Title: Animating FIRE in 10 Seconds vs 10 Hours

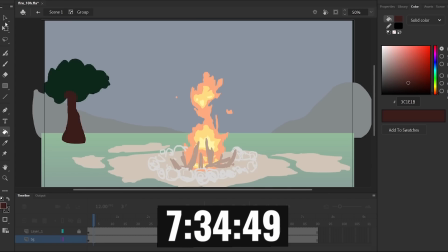8:18 Now I'm making a basic background that, like usual, I will redraw in Photoshop.
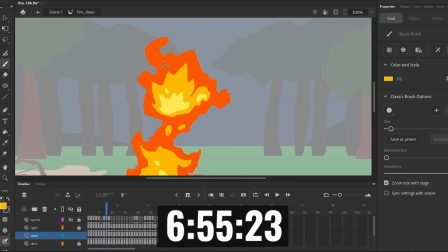8:25 Here I'm adding sparks and more detail within the flame. Changing the blending mode and adding a blur and glow gives it that slightly more realistic look.
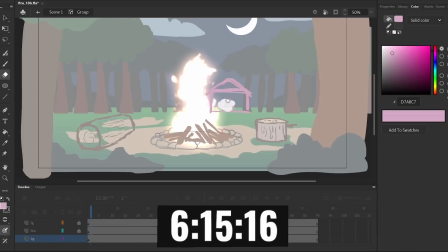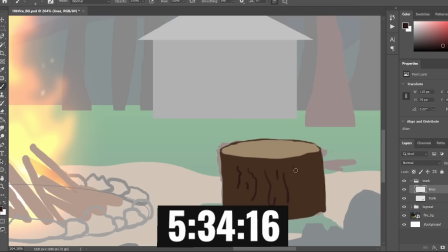8:41 So now I'm making the full background in Photoshop, using what I drew as a blueprint, but adding far more detail and making it nice and pretty.
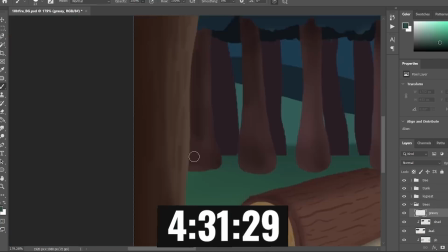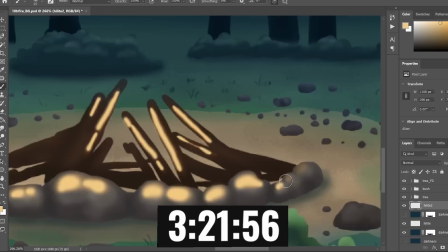8:55 At first I tried animating the lighting from the fire in Photoshop. I exported a few images of different lighting positions, but it didn't really turn out how I wanted.
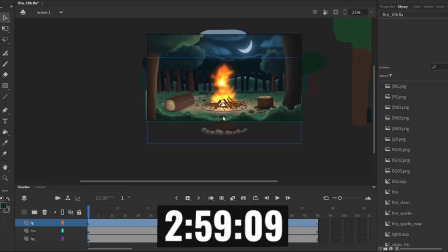9:04 I realized it was a bad way to go about it because it takes ages to make any adjustment and see what it looks like.
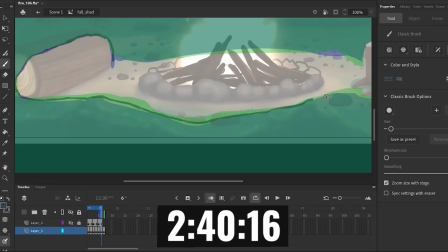9:09 So I did all the lighting within Adobe Animate. It's much easier and you can achieve pretty much the same look with a blur filter.
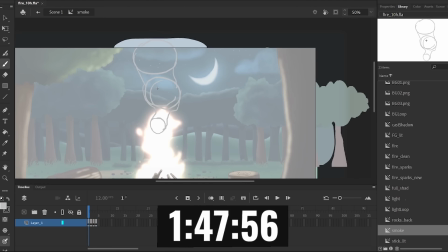9:20 Now it's time to animate some smoke. I made a fairly simple grey squiggly loop, add a gradient and blur and it gets the job done.
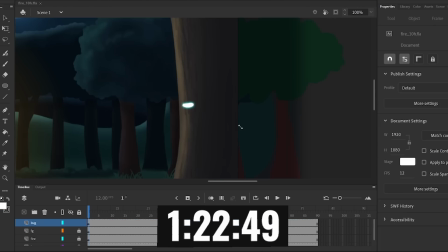9:26 I didn't want to spend too much time on it or have it be the center of attention. With an overall subtle orange glow, the fire was looking nice, so I moved on to more background stuff.
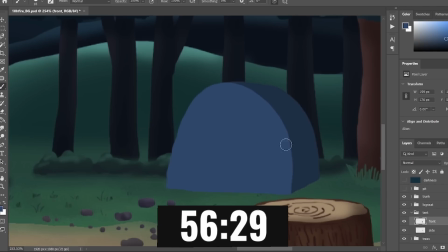9:35 In my original drawing I had a cabin in the background, but I thought a tent was more appropriate. So I drew that in and added some other little tidbits on the ground.
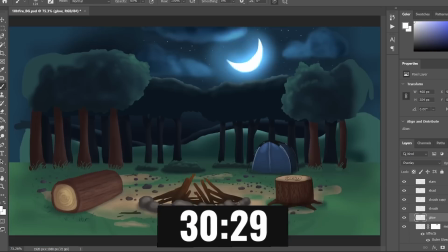9:42 Then I also animated some, what I'm gonna call fireflies. I don't know if that's how they look or behave at all, but I think it's a nice addition to the scene.
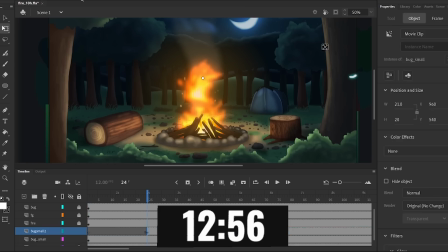9:50 And with that, it's pretty much done.
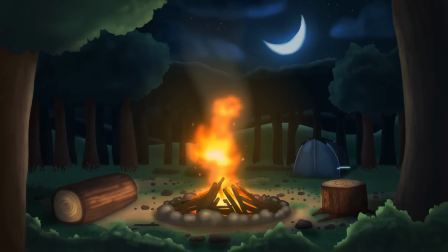9:59 And here we have my 10-hour animation of a fire. I really like this. I think it's a big improvement on the 1-hour animation in every way. Not like that should be surprising, but the overall movement of the flames, the colors and detail is just a lot nicer to look at and a little more natural and realistic.
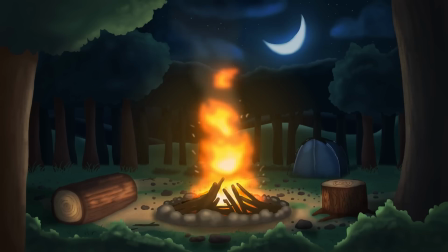10:16 Of course, we have a lot more going on in the scene with the background and the little fireflies and the lighting. I guess the lighting looks a bit jittery and chaotic, but fire kind of is like that. And it's a bit of a whimsical animation. Could have gone a bit harder on the smoke, but yeah, I'm not too fussed about that.
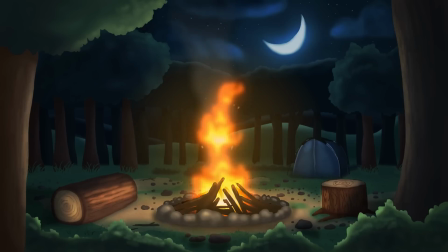10:34 Yep, no huge complaints about this. I'm happy with how it turned out, especially being my first real big attempt at animating fire.
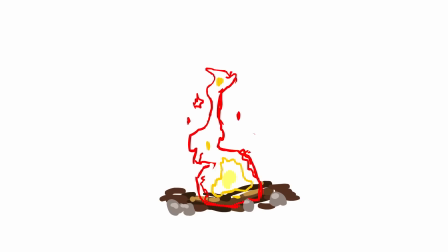10:42 Well, I hope you enjoyed my fiery little animations. Have a warm week, and I'll see you in the next video.